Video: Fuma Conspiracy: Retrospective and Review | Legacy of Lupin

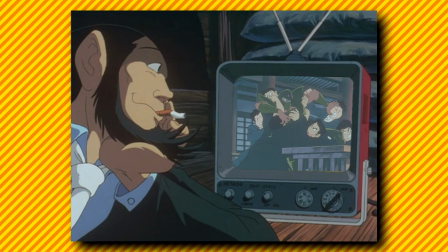(12:36)
It's never too cartoony or realistic, finding appropriate times to bring out both natural and unnatural motion or poses.
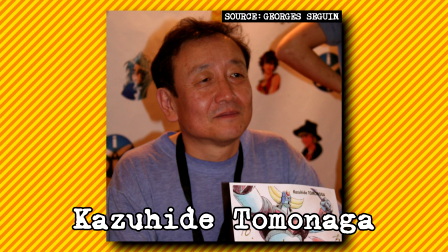(12:43)
Kazuhide Tomonaga was the animation director here, and his list of credits is substantial, working as a key animator for several Studio Ghibli movies, Little Nemo, and on several Lupin projects, including Part 2, Mamo,
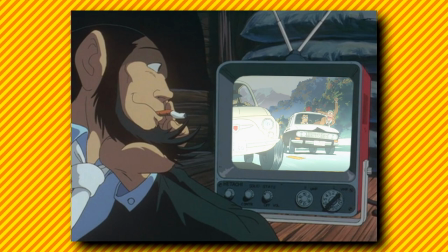(12:55)
and Cagliostro. He's still working for Lupin 2, most recently on the Koiki trilogy and Part 5, and he and the other animators did a fantastic job here.
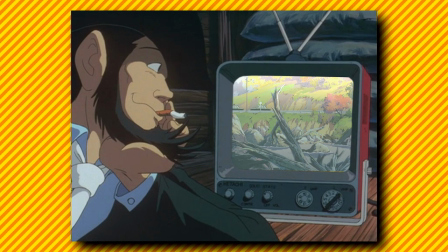(13:04)
I want to highlight the car chases in particular, a Lupin staple which Fuma absolutely nails, some of the best in the series.
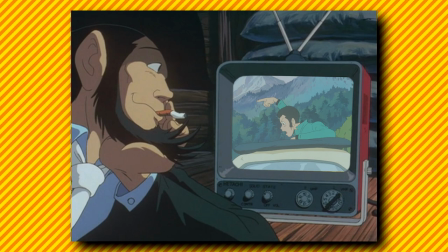(13:12)
Despite how bonkers these chases can get, the best ones always have a semi-confined nature that sells the illusion just enough so you're enthralled with it and not chiding it as ridiculous.
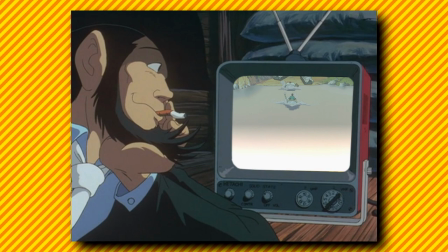(13:22)
Yasuo Otsuka described the transition between the ordinary and extraordinary as a key element of why Lupin car chases are so good, and these ones excel in this regard.
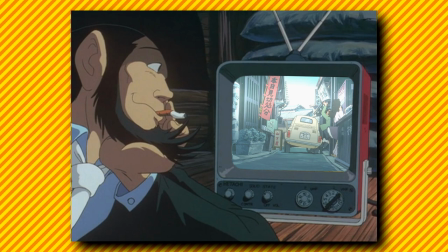(13:32)
The movements of the car, not just across the terrain, but also the rotations, bumps, pitching and rolling, etc., it gives the scenes that much more intensity.
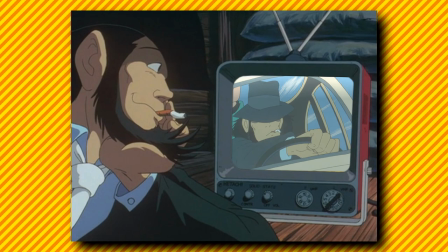(13:41)
It doesn't play by our rulebook of physics, but it plays by SOME rulebook of physics, every bit as carefully constructed to not just be great to look at, but consistent. Like, obviously, a Fiat would never actually be able to do stuff like this,
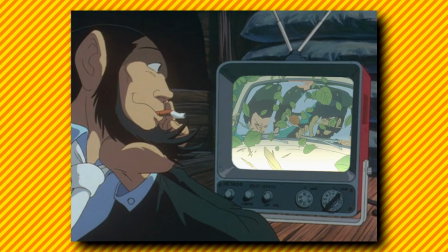(13:54)
but the attention to detail in positioning the car on each frame to give it a defined method of movement, even if it isn't realistic,
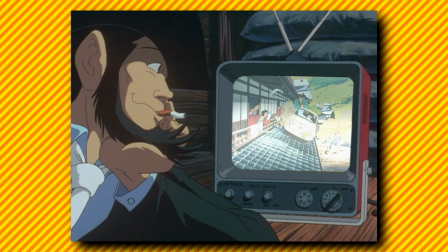(14:01)
helps make it feel like it could be possible within the confines of this world.
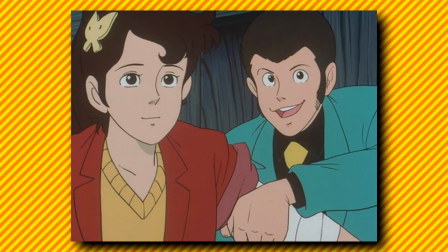(14:06)
There's plenty to love in the art style as well, which goes for a more classical look in its designs and environments.
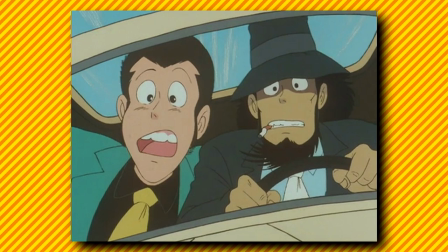(14:12)
The look of the characters is softer and more grounded overall, taking inspiration from Part 1 and Cagliostro specifically.
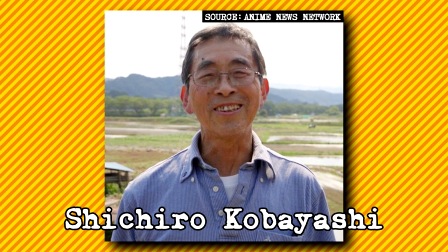(14:19)
Makes sense as this is the return of Green Jacket Lupin and Otsuka is once again involved. It also makes sense when you consider the art director Shichiro Kobayashi, who was also the art director for Cagliostro,
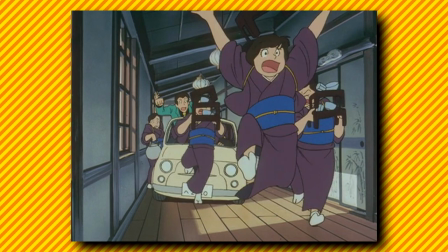(14:30)
as well as the 1997 Berserk series, Angel's Egg, and the Golgo 13 movie. Surprisingly, the environments caught my eye a lot more on this rewatch than they ever did before. Japan makes for a more exotic setting for Lupin, as even though he is a Japanese creation and has traveled there often enough,
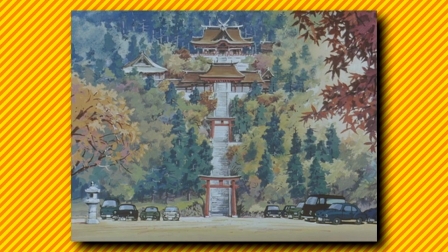(14:47)
he usually lays down roots in Europe or other Western countries. But obviously the animators and designers were familiar with Japan, so they could easily replicate the towns, landscapes, and architecture without much research. They didn't have to go out and study foreign landmarks or surroundings,
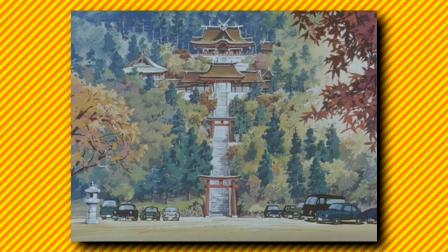(15:03)
they could just take a short trip to a nearby street or field and take a quick look around, envisioning Lupin and the chaos he could bring to their home country.
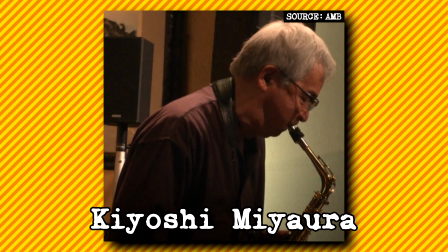(15:10)
So in many ways, it's a familiar yet unique adventure, though some parts definitely carry their own flair. The soundtrack was done by Kiyoshi Mayarawa, who mostly composes for television commercials, but was given more creative freedom regarding this project,
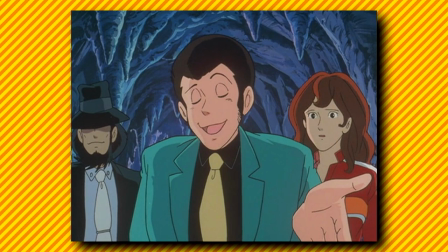(15:24)
taking a very 80s pop and synth-heavy approach while still maintaining a bit of that jazzy orchestral bend to it. The opening theme, C'est La Vie Toi One Aide, isn't bad — the song Lupin is Forever I actually really like, just on the saxophone riff alone, and the car chases have some decent accompaniment,
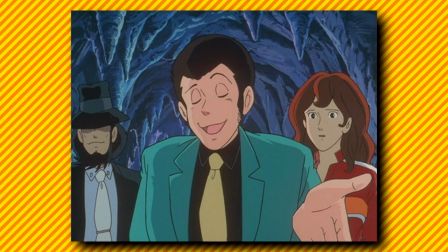(15:41)
but otherwise, I found the soundtrack kinda generic and ill-suited for these scenes.
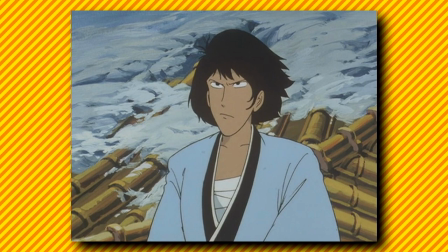(15:45)
It's not bad on its own, yet it sometimes conflicts with the vibes of the story as it's being told. Thankfully, I can at least appreciate that the replacement actors took to these characters in their own way and didn't just ape the regular crew.
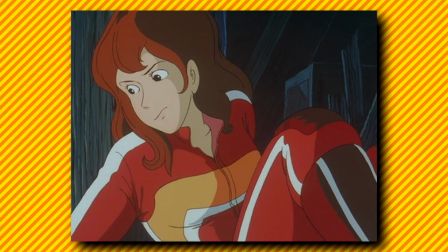(15:58)
It seems like these actors weren't aware of the situation behind their hiring, at least initially, and they felt bad about the whole affair after finding out. The cast interviews on the Discotheque DVD seem mostly to be the actors wondering if it's okay for them to be taking on these roles, hoping that fans wouldn't be too angry.
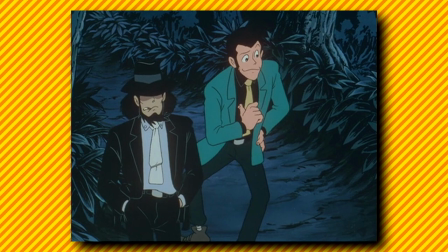(16:16)
Many of the new actors did have bit parts in previous Lupin projects, so they had somewhat of an idea of what to bring to the table and attempted to make these characters their own.
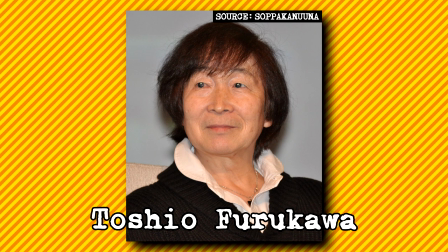(16:25)
Toshio Furukawa plays Lupin, also notable for characters like Ataru Moroboshi from Urusei Yatsura and Piccolo from Dragon Ball,
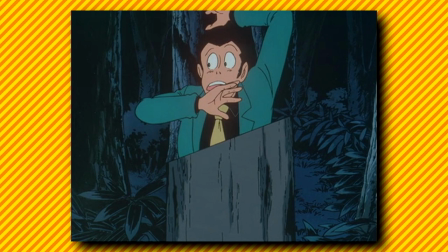(16:32)
as well as dubbing actors like Billy Crystal and Terry Gilliam.